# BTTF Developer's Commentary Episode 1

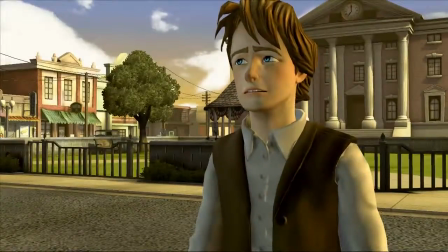749s
We're all very happy that we got to work with Christopher Lloyd. Definitely.
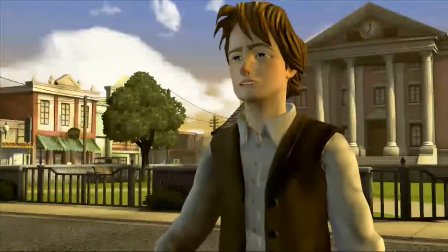755s
That was a terrifying story, the first session when we were down there.
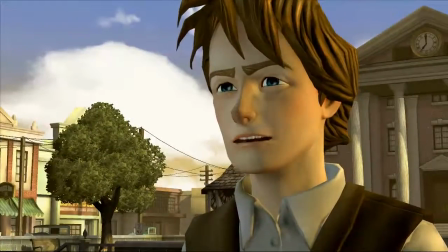760s
He was super cool, totally up for the character, jumped right back into it, but halfway through recording,
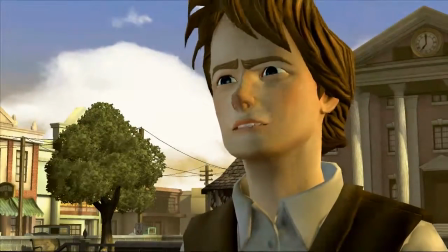765s
Bob Gale showed up, which for me as a huge Back to the Future nerd was super intimidating, and he just came and sat right behind me in the studio.
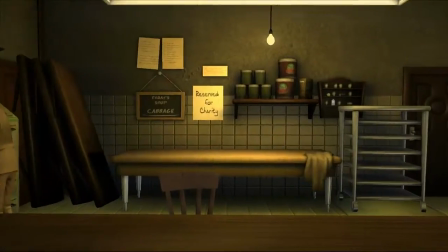773s
redoing the mall stuff so it's like stuff they'd already done 25 years ago that was pretty intimidating no pressure director boy
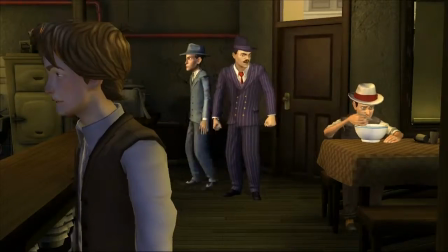782s
who do you think you are so yeah Doc is going by Carl Sagan in this
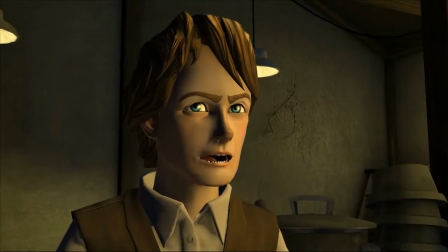787s
because of the old running gag in the movies of them choosing pseudonyms that are real people
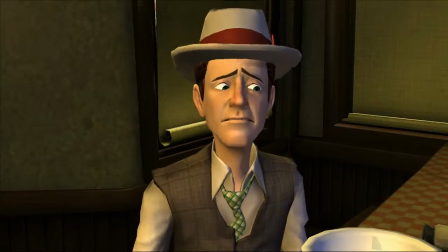792s
and if the not ghost of Carl Sagan is out there someplace I'm very sorry
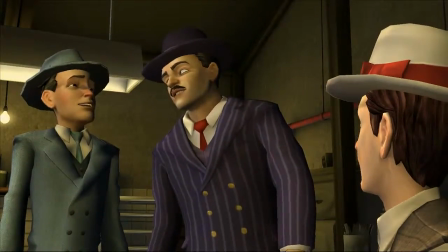800s
But we just fell in love with that. He'd be honored to be in this. But he'd be very surprised to be a ghost.
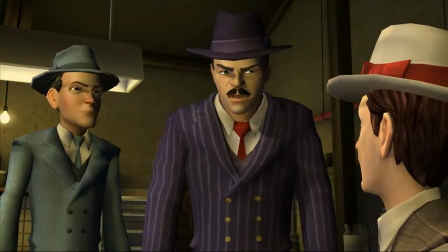805s
Yeah, that's true. That's what I was saying. He's not a ghost.
Ah, kid.
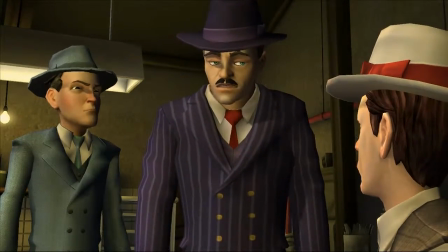810s Shut it. If one of those subpoenas...
We spent a lot of time trying to get this scene to look very much like the scene, again,
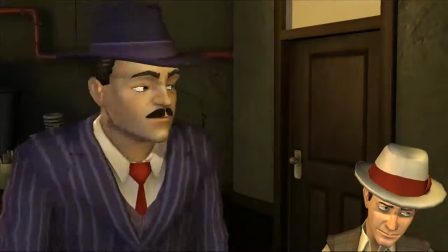817s
that we are riffing on in the mall shop with a tannin and one of Marty's ancestors.
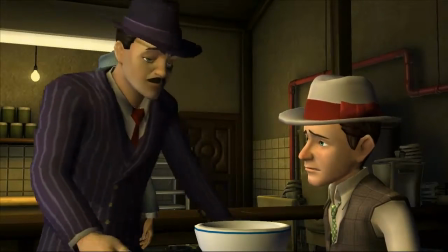825s
In fact, this was, I remember just early on in the design process, this being something where, I think it was Dennis,
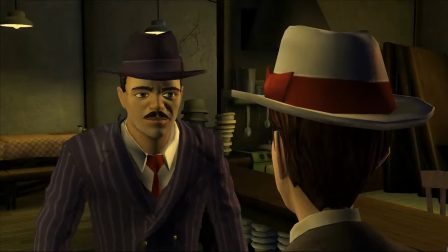831s
was like, we've got to have a soup gift, right?
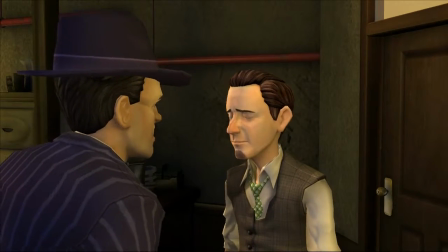835s
We've got to have, and in fact, it was not in the budget to have a diner, basically, at one point.
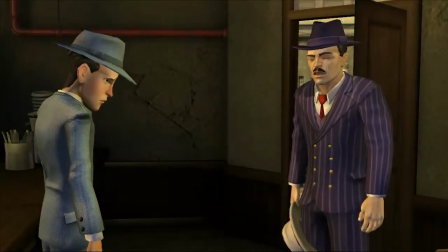843s
And Dennis just burst into the producer's office and grabbed him by the lapels and said, there's going to be a diner in this.
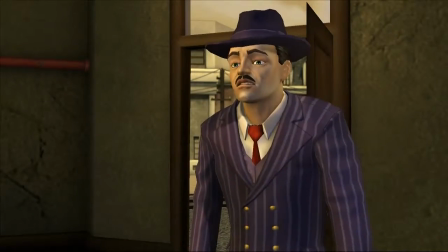852s
You got it? I think I got too angry about that one. But we were so thrilled.
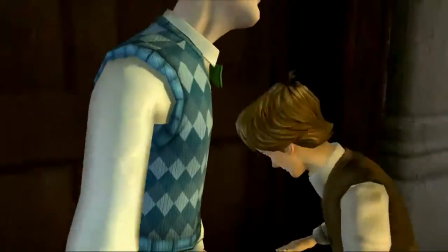858s
And that was the other thing, too, is then we were like, okay, we can have a diner, but it's on the other side of town. I was like, it's got to be in the same spot.
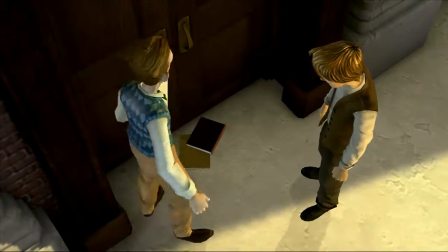863s
Same place, yeah. We got it. That's good. Young Emmett.
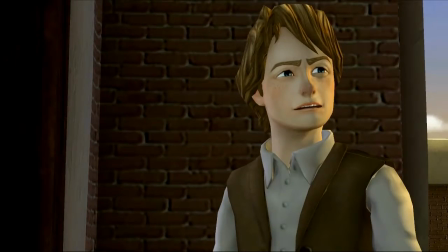868s
Emmett. The Emmett Marty Walk and Talk. Yes.
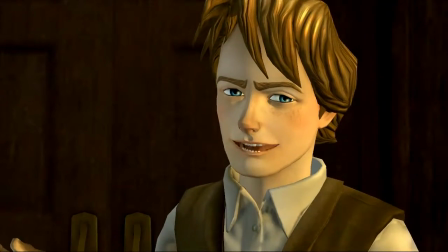873s
We'll give Randy the floor here and let him talk about the Emmett Marty Walk and Talk.
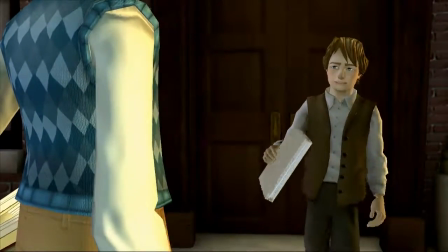878s
What did he do?
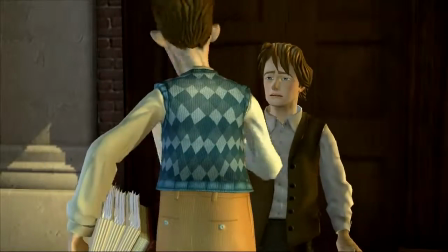881s
We experimented with a new style of gameplay, basically where you're in a dialogue and following behind, which creates all sorts of problems.
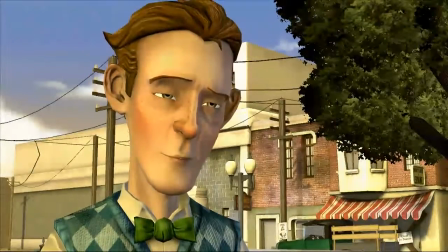891s
We were fixing bugs on just this last little bit in the game, right until the last minute.
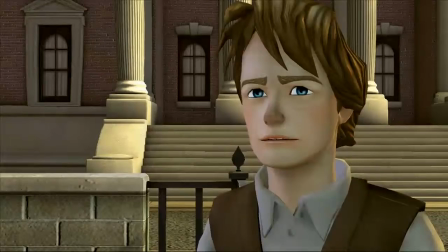896s
It was probably the most expensive puzzle we did in the entire season. It's a dialogue puzzle. But you know what?
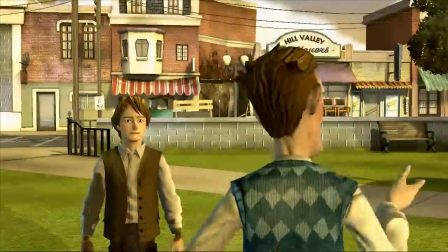904s
It was a great scene. It's something different that we tried to do, having a moving character that you could jump into at any point in his loop,
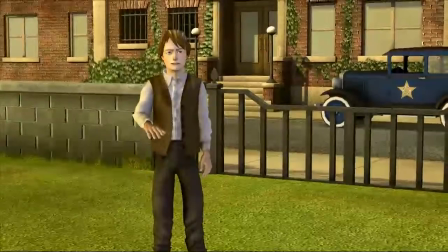912s
and have a number of things that you can do with them.
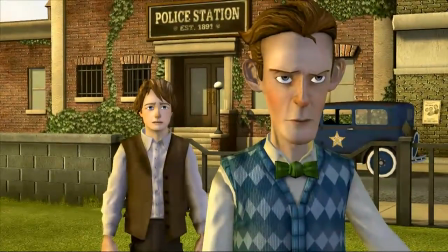916s
And it kind of established the character and the relationship between the characters, which is so essential to the whole season.
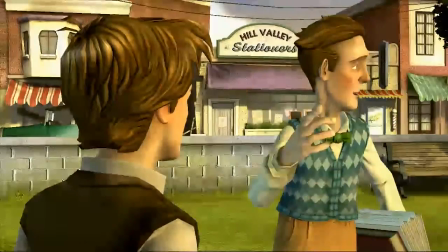923s
You know, and the character, just his distracted, always-on-the-move sort of personality.
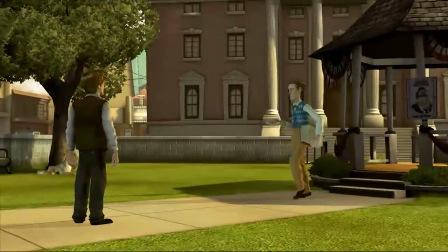930s
It's like, to me, like Doc, the Doc-Marty relationship, like Doc in the movies is always the frantic walking around and Marty's always trying to catch up,
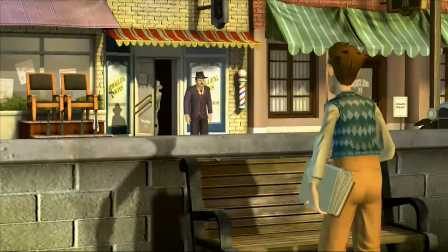937s
and so it seemed perfect to introduce young Emmett with the same kind of mechanic.
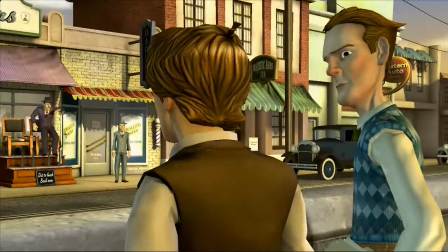943s
And that gets to the whole thing about the season.
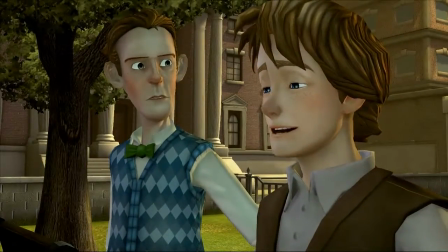946s
Very early on, we realized we wanted to totally topsy-turvy most of the relationship.
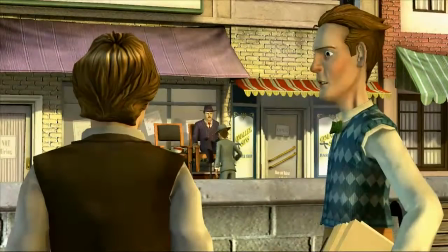953s
We wanted a Marty who's been through time several times now,
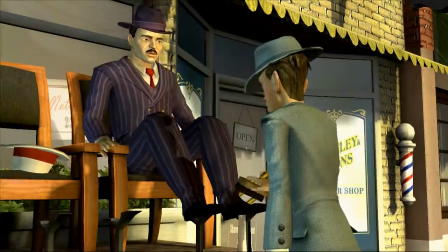958s
who's kind of a little more mature, having to deal with this young Emmett Brown, who's this gawky teenager.
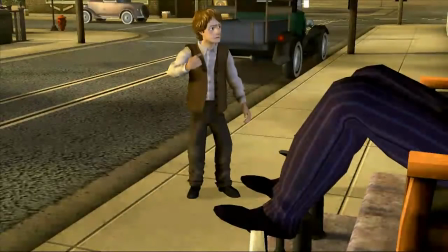967s
A flibberty gibbet, yeah.
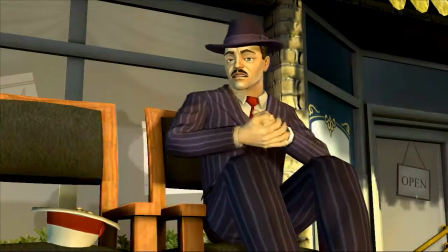971s
A teenager who hasn't quite figured out what he wants to do in life and has got all these pressures to do something else with his life,
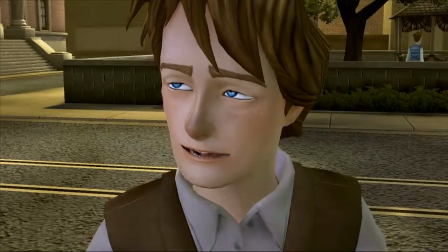978s
making this critical decision, you know, where for Marty's dad it's I've got to kiss the girl.
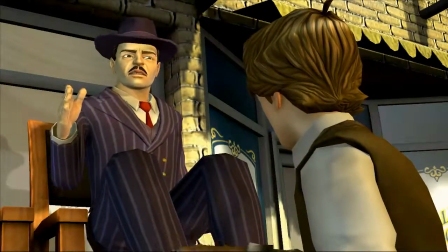983s
For young Emmett it's I've got to kiss science at some point. And that's actually part of what got me to work on this in the beginning.
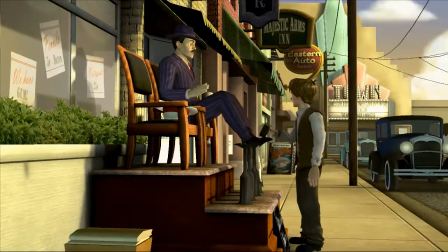991s
When I heard there was rumors that we might do a Back to the Future game, I was terrified because it's a huge part of my childhood.